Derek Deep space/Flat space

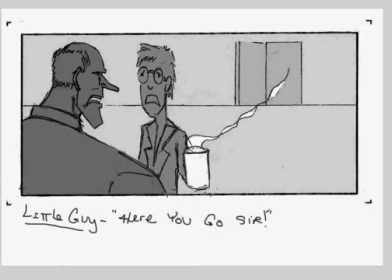503s
This panel here, try something like this.
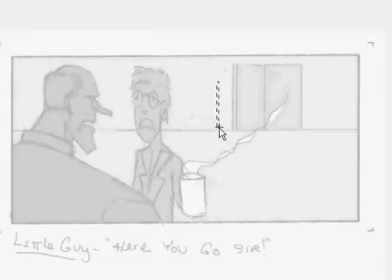514s
Put your little guy here, and he's holding the coffee out to the boss.
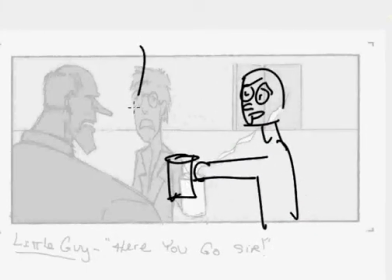526s
Here, boss. And then you put boss large in the frame. Oh, he's got, what has he got? Like a funny nose, so let's try that. Funny hair.
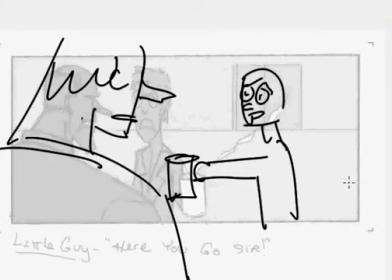544s
Alright. So you break it up a little bit. Your big guy is the dominant one. He needs to fill more of the frame.
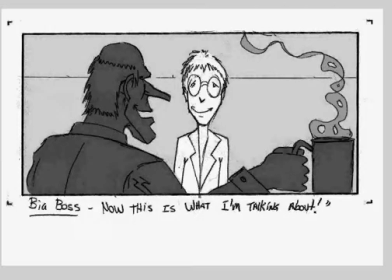557s
You got him handing the coffee.
That's what I'm talking about.
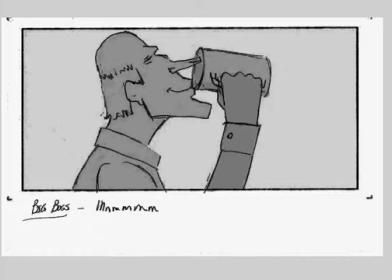570s
He drinks it.
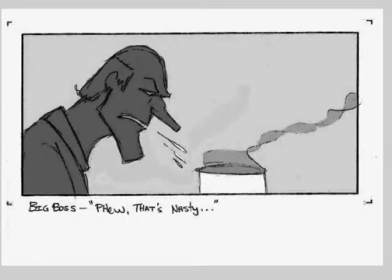577s
Spits it out. The old classic cartoon spit take.
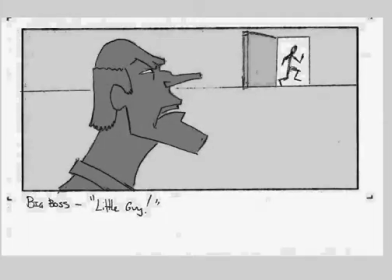583s
Maybe you could spit it in little guy's face. I don't know. And little guy by this time has run away. So this shot,
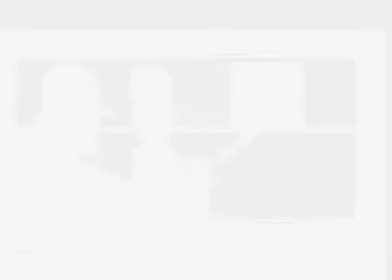593s
it's because your horizon is so high up, but it looks like the guy's running up a hill. take the same shots that you have,
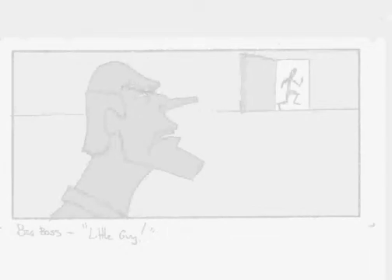603s
and let's
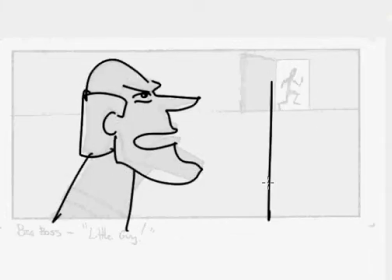610s
put your boss here. You have the door here.
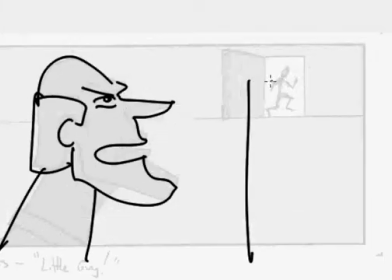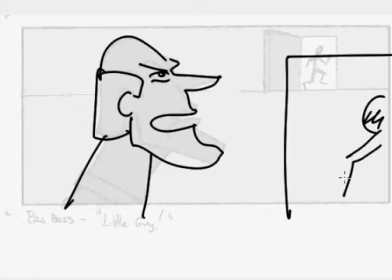620s
And, you know, little guy is trying to escape. He knows better than to stick around because he's like a little guy, you know. Horizon 9 is a little high. You don't want to. You want to try and avoid that kind of thing.
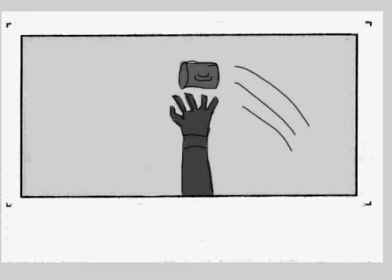642s
Picks up the thing. He throws it. All right, this panel here would work better on a profile.
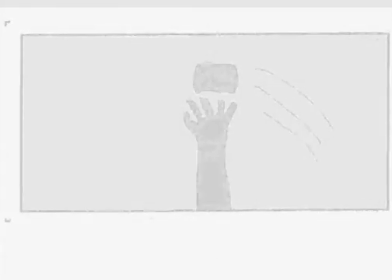652s
It looks like he's reaching up in the air for the cup. But if you had done this type of a thing,
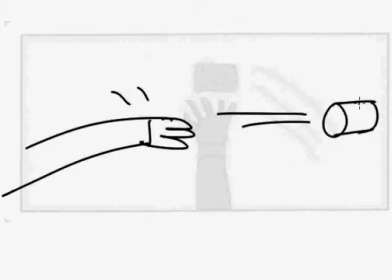662s
or he throws the coffee mug, that's clear, like, whew.
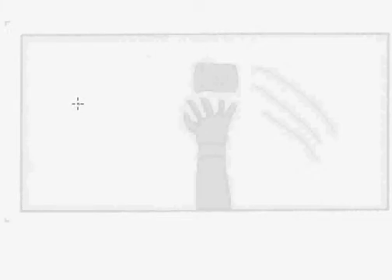668s
And you would even need like an A/B panel. So he's got the mug.
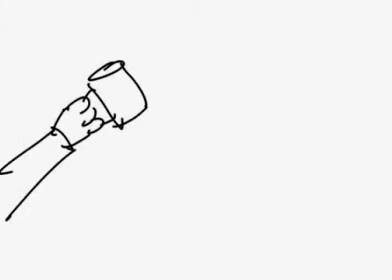682s
Turn this one off. So that was our first one. This is our second one. So you can see one, whoops, 1, 2, whew, throws the coffee mug
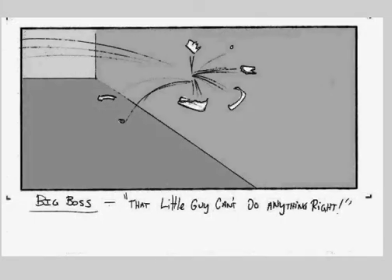694s
and breaks against the wall.
The little guy can't do anything right.
Back to the beginning.
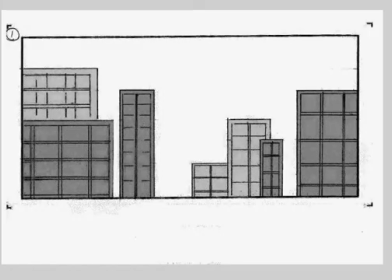698s
All right, so you know your setup was clear. The boss is mad at the kid, writing bad reports and telling him to get his coffee. The staging is what really needs some work here, and your thinking behind deep space, flat space.
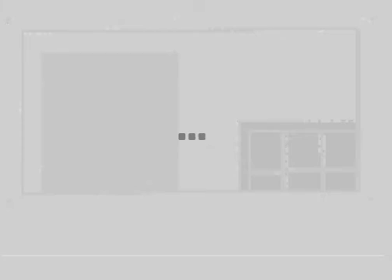718s
Think about why you would make those changes.
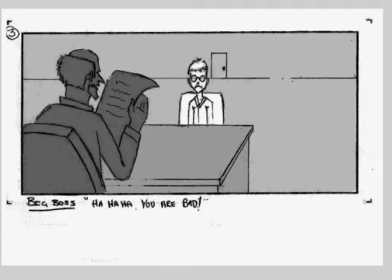721s
In that clip of The Incredibles that I showed you, we mostly are flat when Mr. Incredible's talking to Mr. Huff because it's boring. He doesn't like the boss. But when something exciting happens, like the mugging outside, Mr. Incredible looks, and now we've introduced deep space. So think about that on this assignment. Why would you have flat and why would you have deep space?
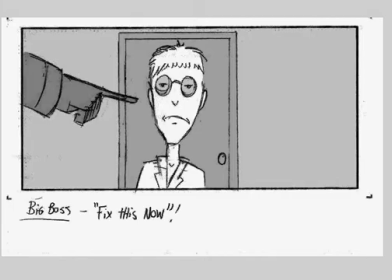742s
What's the story reason behind that instead of arbitrarily doing it?